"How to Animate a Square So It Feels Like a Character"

Can a square have a personality? Yes, but how do you show it feeling joy, frustration, surprise when it's just a square? In this video, I will show you how to animate a basic shape so that it feels alive. And I'll also show you a simple trick to turn it into a face too. Hi, I'm Sarmalka. I'm a motion designer who's easing back into traditional animation. I'm going to be using Procreate for this tutorial, but you could follow along in any drawing app that supports animation. This first part is super important. The first step in this whole process starts by picking your character's personality, their dominant trait.
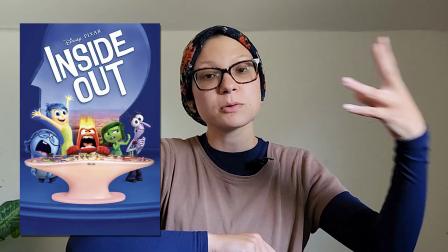[0:33]
Just think about Inside Out. If you've seen the movie, you probably remember that each of the emotions are characters.
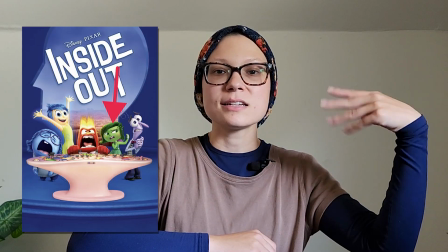[0:39]
There's joy, sadness, anger, fear, disgust, and each of those characters is an emotion. If you could boil down what you want your square's core personality to be, what would be their emotion? So in my case, I'm going to pick joy. I know it's basic, but I think we can have a lot of fun with it.
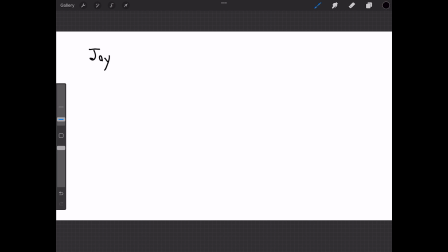[0:58]
So I'm going to go ahead and I'm going to write that down on my project. Once you've written down what your square's core personality is, you're going to pick what color they're going to be. You're not going to start by coloring off, but you want to pick the color and almost have that as another reference point for how your character is going to have this entire personality packed into them. The easiest way to pick which color you're going to have is by looking at psychology of color.
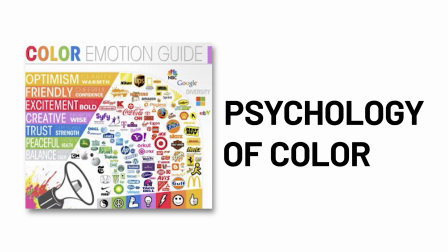[1:22]
This chart is actually from, I can't even remember which class I saw it in, but I do remember it was in my design school classes multiple times over. You always try to pick something that will give a psychological response or have an association that people already know.
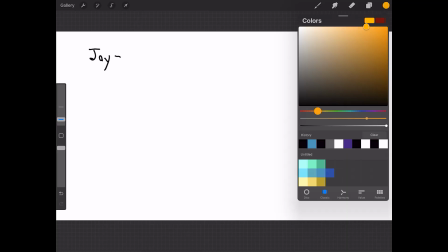[1:36]
I personally think that joy falls in between, somewhere between that yellow and that orange,
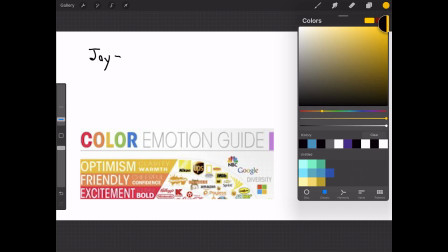[1:43]
because joy is about sunshine and happiness and just like this really bubbly personality.
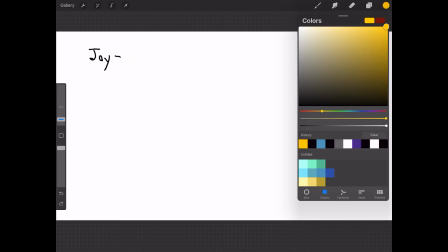[1:50]
But there's also a lot of excitement carried over, and that's where the orange comes in.
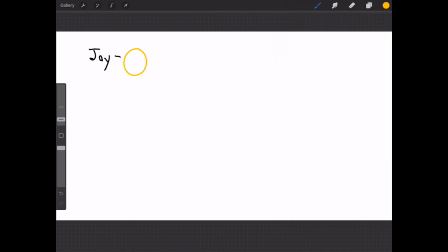[1:55]
So I'm going to quickly put down a swatch, and you're only picking one, otherwise it's very easy to overcomplicate things. So you might think you're ready to start animating, but not just yet. There's still a couple more steps to just really almost build your mood board of what your square's personality is going to look like and how it's going to work into a smooth animation that's just going to bring all of the personality you're building here to life.
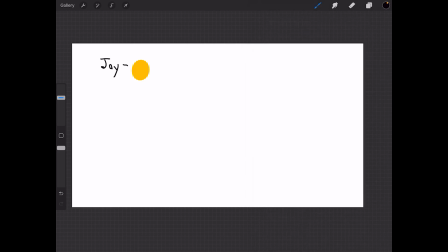[2:16]
Now I'm going to pick a rough pencil because I'm going to keep this mood board, this initial idea stage, very, very rough. This way you can move things along quickly and you're not stuck in finessing and making things perfect at such an early stage.
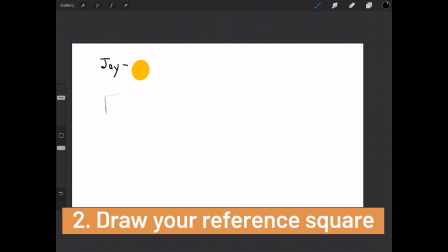[2:29]
So now I'm just going to draw my square so I have a reference of how it's supposed to look. And we're going to keep things in the 2D space because if you're doing this for the first time, having to also figure out dimensions is really complicated. I was practicing this earlier and even I was having a bit of difficulty remembering dimensions. And this is just trying to keep things as simple as possible when you're just practicing how to bring personality to a shape. I also want to point out that you do not have to keep the square as a square. The entire point of this is you can play around and see like if you want a shape taller.
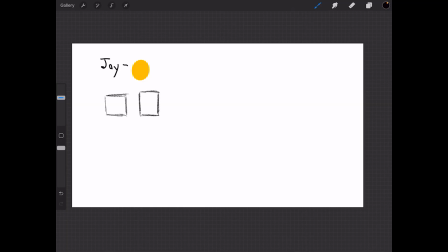[3:02]
I think this one is going to be a little bit on the taller and skinnier side, almost like lifting and happy. I also have an idea for later on that will really help communicate that idea of joy and just shouting out to the world that this character is very happy, that this little square is a very happy character. Now you're up to the last step of planning your character.
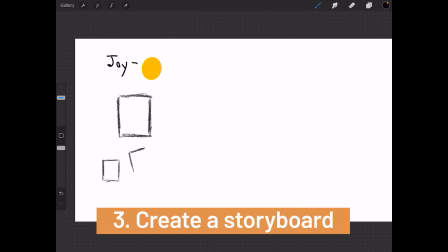[3:23]
You are going to create a rough storyboard of what action your square is going to take to communicate that personality,
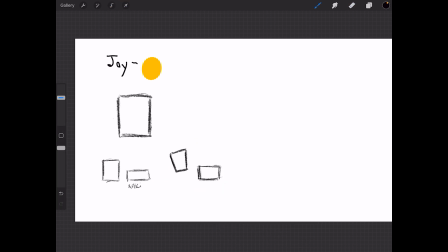[3:30]
that emotion, in this case, that joy. I'm going to try to keep this to a few drawings so that it's a quick animation versus a long one. So let me go ahead and quickly do that for you. I'll speed this part up. What you want to remember is that while you are starting with a square, this square does not have to stay in its square form. The entire point is that this square is flexible and you want to be able to use it to its fullest potential. Well, and that means that when you are storyboarding at this roughest stage, it's not even a true storyboard. It's literally me just getting ideas down of like how I think this is going to move along and writing notes on the bottom for where it is.